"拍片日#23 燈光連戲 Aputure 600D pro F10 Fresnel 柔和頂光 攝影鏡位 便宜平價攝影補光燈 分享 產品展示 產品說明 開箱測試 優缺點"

Hi, my name is Kai-Wan今天又要來跟大家分享一下拍片日常那我們今天要來延續上一集的拍片日常就是我們已經把我們的拍攝開箱影片的部分已經拍完了那接下來就是一些燈光測試的部分那我已經也做出了結果那我們今天就要把我講話這個部分就是講話我對鏡頭講話這個部分把它拍完然後我們要再拍一些商品的B-roll就是產品特寫啊還有產品的一些功能設定之類的外觀之類的
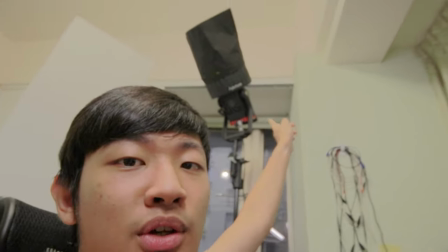那燈光今天也是一樣就是用一個600D加上F10 for Neo加上黑鋁箔網天花板打看起來就像這樣子
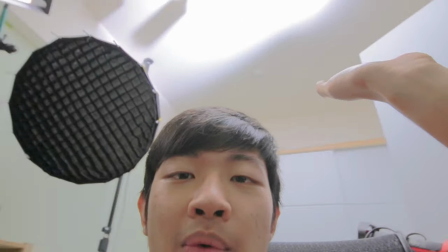就是一個柔和的頂光就是跟昨天聯繫啦
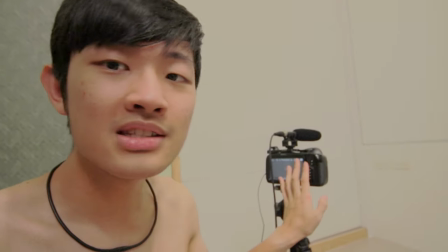就沒有要改變燈光那今天攝影機呢我想說我們就定在一個機會就好
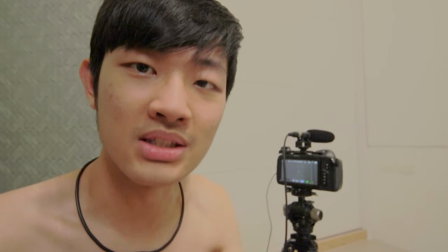我們就直接對鏡頭講話那像是昨天我們一直換鏡位我覺得已經夠豐富今天我們要講比較像是產品
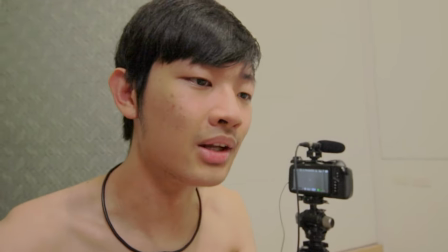細節的部分還有一些優缺點那我想說我們就讓鏡頭穩定下來
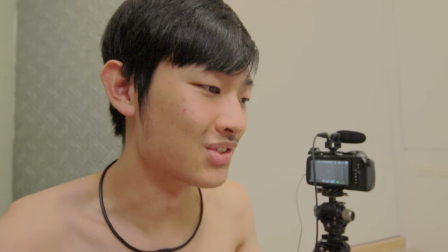變成不要這麼浮躁的感覺讓大家比較安定的感覺
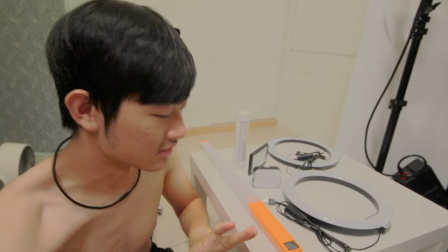那我想要讓這些便宜的攝影燈就是讓觀眾一次就看到所有東西
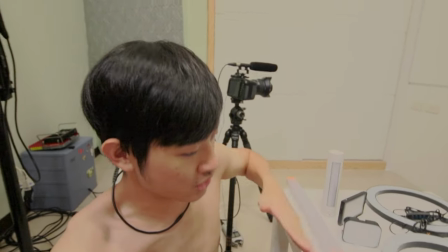所以我想說我們可以拿一支燈架然後把所有攝影燈全部都架到同一支燈架上面
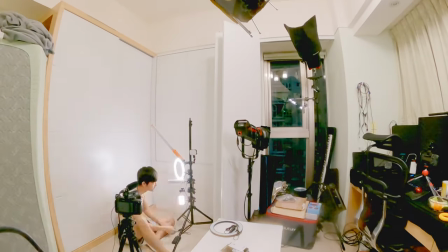我們現在就來試試看OK那我們就成功把所有我們要拍攝的燈
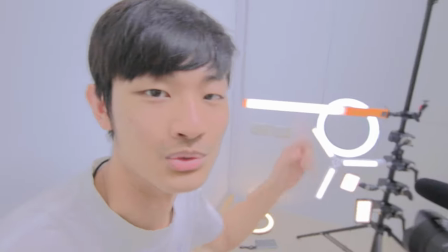全部放到同一支燈架那一盞燈呢我想說我也可以直接把它掛在我脖子上看起來還蠻酷炫的
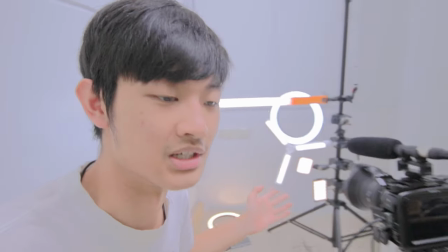好啦那我們就可以直接開始拍片咯
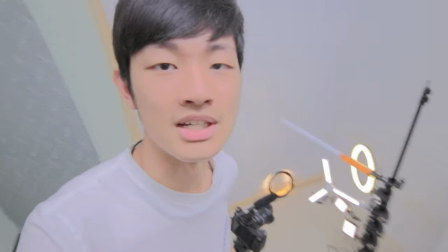OK 那我們就拍完所有自拍等等分享影片啦那最終的影片我會放在下方連結有興趣就去看一下那這就是我們今天的拍片日常分享影片那當然喜歡這影片按讚訂閱我的頻道可以看更多的相關影片那這裡有個全部的日常影片playlist make sure you check it outMy name is Kai Wanand I will see you guys next timeBye bye